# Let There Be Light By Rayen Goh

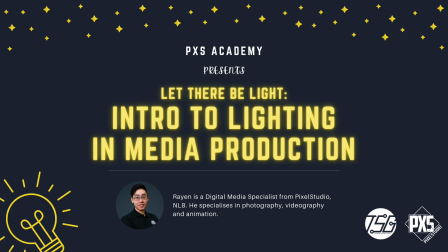Hi everyone, I'm Rayen from the PixelStudio team, and today I'll be going through the basics of lighting so that you can take better photos and videos of your family and friends, apply it to your work, and even improve how you look in virtual meetings. So if you have any questions during the session, please click on the Q&A button and leave your questions there.
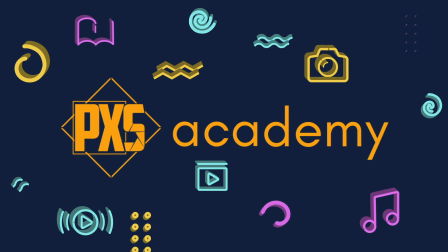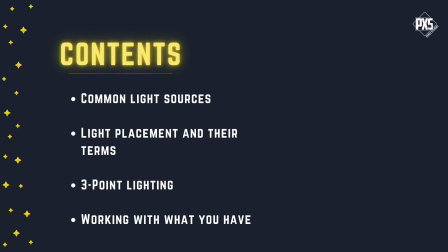Okay, so here are the list of things we'll be covering today: common light sources, lighting placement and their terms, three-point lighting, which is a common setup that's used in many forms of media arts, as well as working with what you have on location.
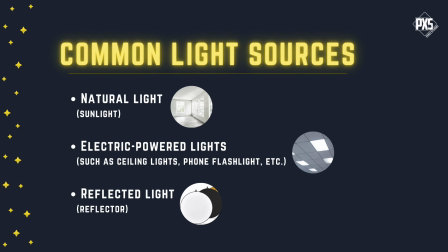So what are some common light sources that we have access to? So first we have natural light, there is sunlight. We have electric powered lights, such as the lights we have on our ceilings, our phones, flashlights, the lights we use for media production, etc.
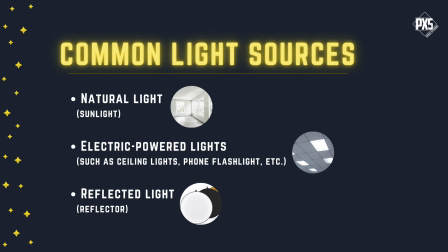And lastly, we have reflected light, which is basically light reflected off a surface, such as a reflector and directed at our subject.
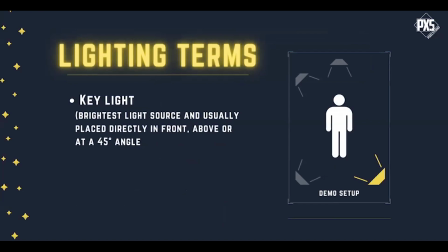So now we'll start with a demo. So for the common light placement and their terms, first we have key light, which is the brightest light source,
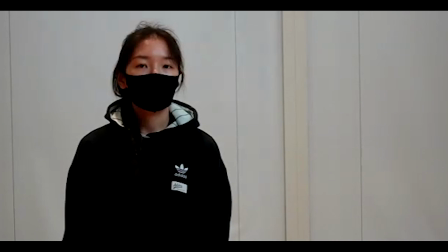and it's usually placed directly in front or above at a 45-degree angle of the subject.
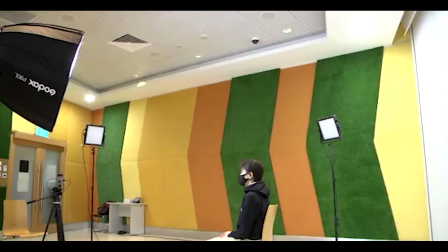This light is often natural light or the brightest light possible. Okay, so the next part is fill light.
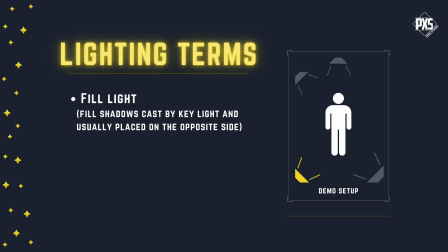Fill light is a light source to fill the shadows that's being cast by the key light, and it's usually placed on the opposite side of the key light.
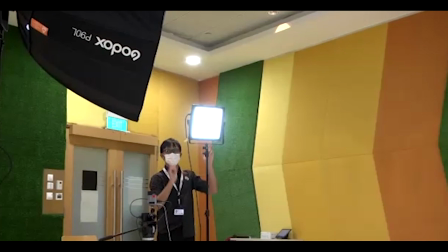This light is often a secondary light that can be beamed, or a reflector that reflects light that's coming from the key light.
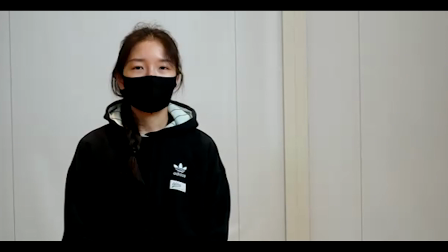So if you see our setup,
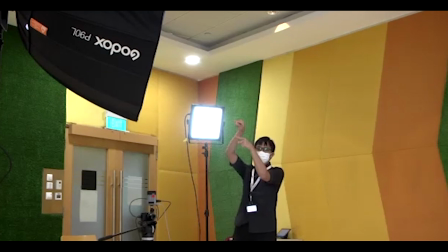where Hafiz is at, this is our fill light, because it's less bright than the key light and fills the shadows.
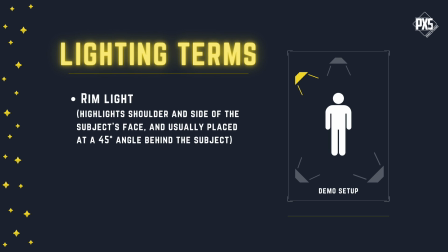So the third light that we have is called the rim light.
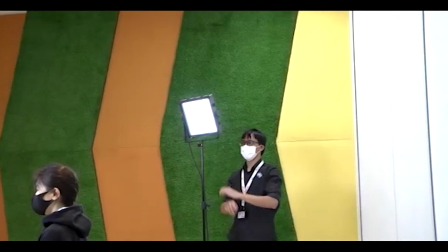So the rim light is a light source that highlights the shoulder and side of the subject's face,
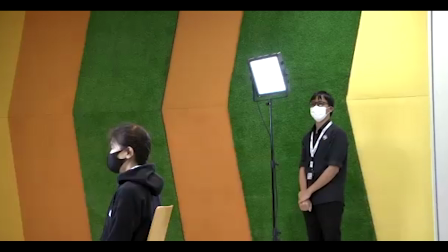and it's usually placed at a 45-degree angle behind the subject. So where Hafiz is standing, that's our rim light.
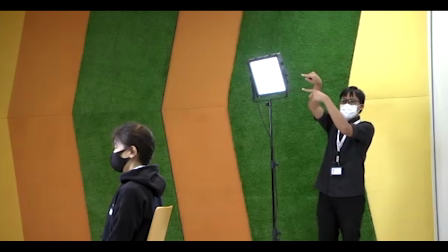And then similar to the rim light is the backlight.
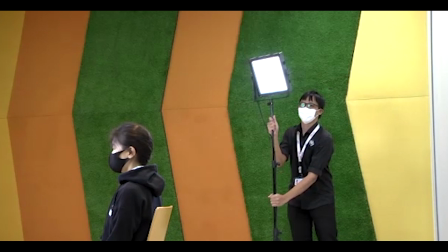Yeah, so the backlight, we basically just need to move it slightly over to just behind the subject.
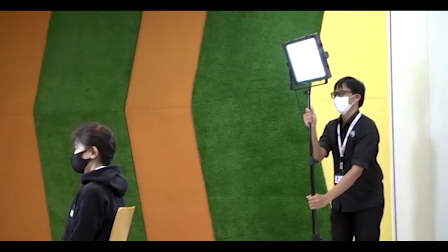It will highlight the hair and shoulders of the subject.
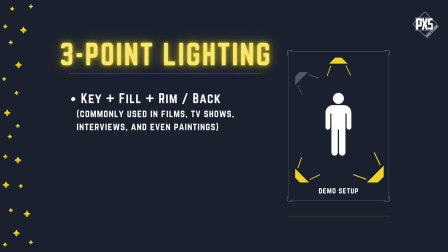So this setup that we have is called three-point lighting, which essentially contains a key light, fill light, rim, or backlight. So 3 lights in total. It's commonly used in films, TV shows, interviews, and even paintings. So this is actually the ideal setup for interviews in our corporate videos.
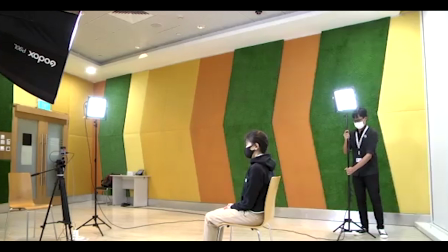So if you have only 2 lights, you can use a key light with fill light, or key light with rim or backlight as your lighting setup.
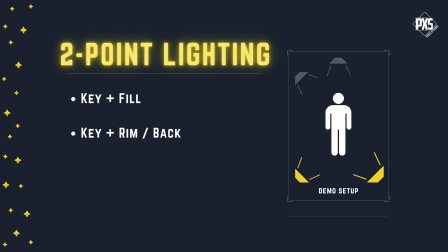This is called two-point lighting, as it only has 2 light sources.
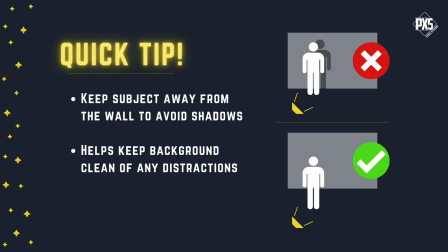Okay, so it's also important to keep your subject away from the wall so that the shadows of your subject cast by the lights do not appear on the wall.
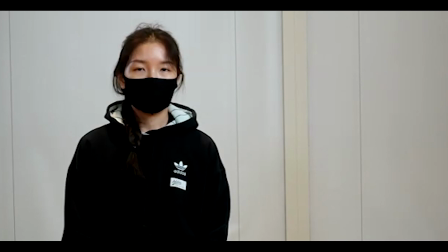This will help keep your background clean of any distractions.
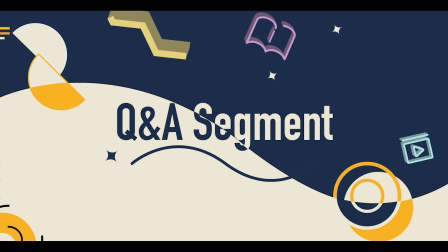Okay, so now we have an interim Q&A so that my colleagues can prepare the next demo. So if you have any questions, please drop them into the Q&A section and we'll answer them.
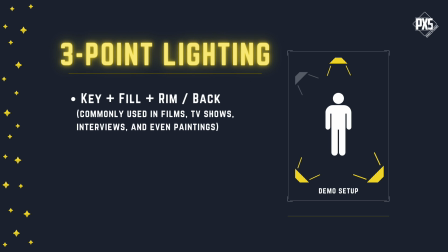It's very simple, right? 3-point lighting. You have the main light, which gives you the most light. That's the key. Then at the side, we also have the fill light to fill some of the areas that is dark.
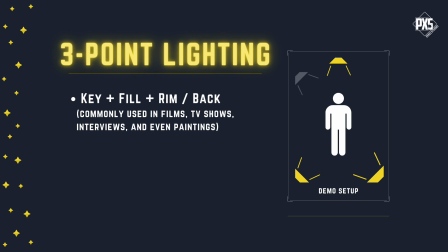And at the back, because sometimes you also need to show the outline, right? The outline of your subject. So that's why you use either the backlight or the one at the side.
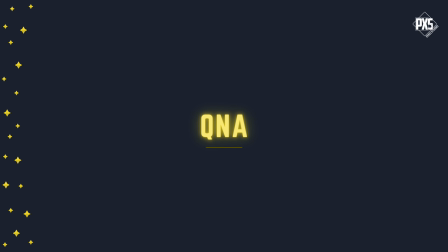Okay, so those are the 3-point lighting. We have a question from anonymous attendee. For overlay, for example, how do you make sure there's no shadows created, especially when you are using your phone?